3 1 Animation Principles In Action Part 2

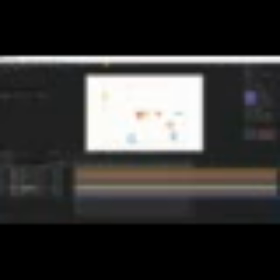Now let's set up the successive reveal of the letters. First, disable unnecessary layers and hide them. Arrange the layers.
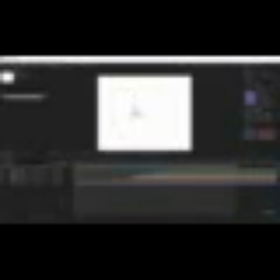The letters will be displayed at about this speed. They do not overlap with each other, and the first and the last objects are emphasized, which sets the general easing for the animation. Cool! The only thing I don't like is how the lowercase g is stretching out.
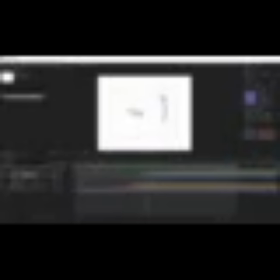Let's make it the way it is in the original. Let's stretch the letter a little differently. Create the keyframes. The first and last will be the same.
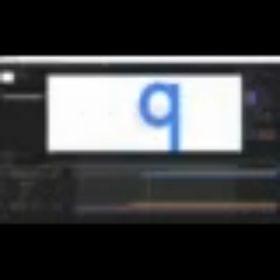When the letter is stretching, move this part of the object down.
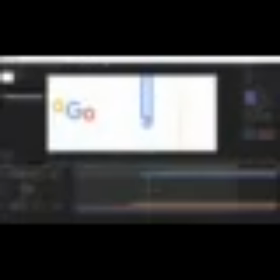And now copy the easings using the Easy Copy script. Done! Let's look at the result.
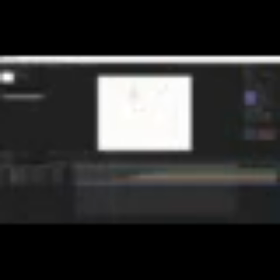Yes, it's much cooler now. At this stage, we already have the reveal of all the logo letters. It's time to refine small details to improve the animation. Let's start with the object deformation techniques and then proceed to damping oscillations.
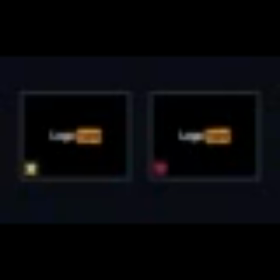All these additional details are used to make the animation more expressive.
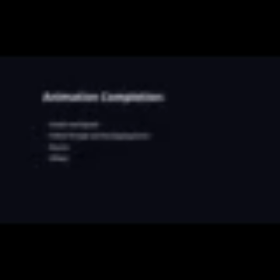Among these details are follow-through and overlapping actions, squashes and stretches, bounces, and offsets.
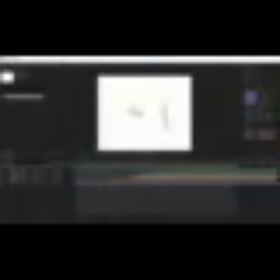We will start finalizing the animation with the uppercase G. When it freezes, it looks too clumsy. So we will add a slight movement to it using position. Let's create the animation keyframes.
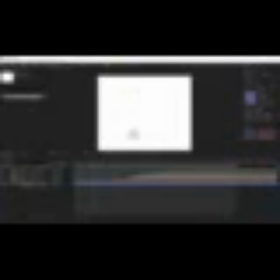I want the letter to keep gradually moving up when it freezes. Apply easings and customize the graphs.
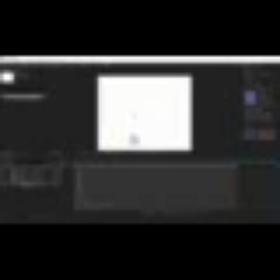When it flies out, you can lower the letter more using position and compensate its position with path. Let's take a look at the result.
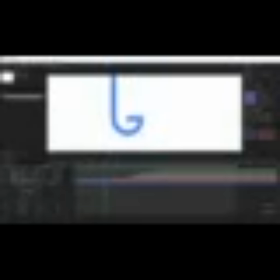When it falls, it moves a bit. Let's fix it by moving the keyframe a little to the left.
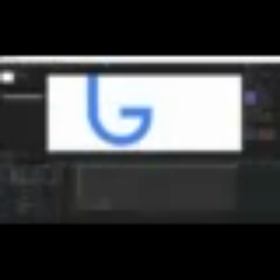And let's make the graph steeper. Cool.
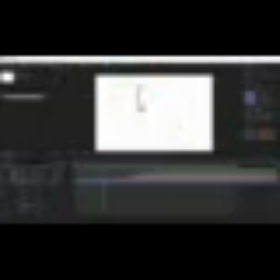Now let's add overlaps for the letter G by animating path. I'll create an overlap at the moment the letter falls.
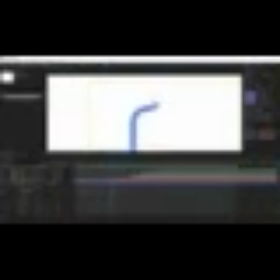Everything is logical. The more the object accelerates, the more it overlaps. At the same time, the more it overlaps, the more soft or rubber-like it seems. Avoid creating many additional animation keyframes in order not to get into troubles with adjusting them further.
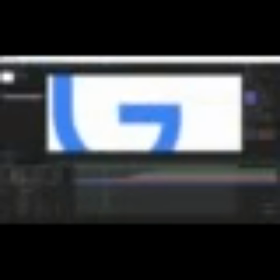Let's also add an overlap for the lower part of the letter and deform path.
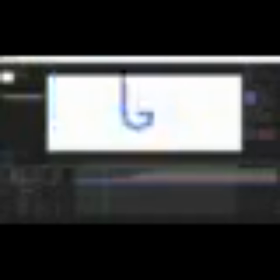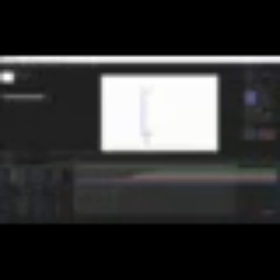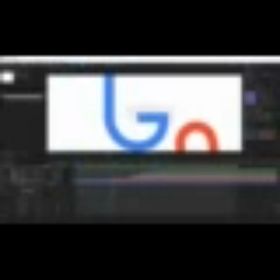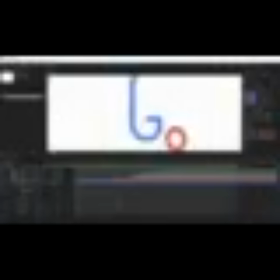Good. Next, I want to create the effect of the letter spreading out on some surface, as if it is made of gelatin. In order not to animate a large number of path points, create a letter of a similar shape and thickness with stroke. Find the moment when the letter should flatten. This is, by the way, the peak of speed, and substitute the original shape with path.
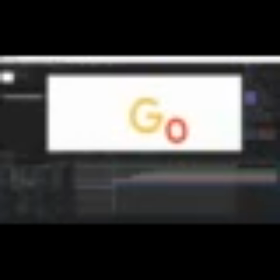You could skip this step, but this way it will be easier to animate and edit it. Let's adjust the way the letter flattens.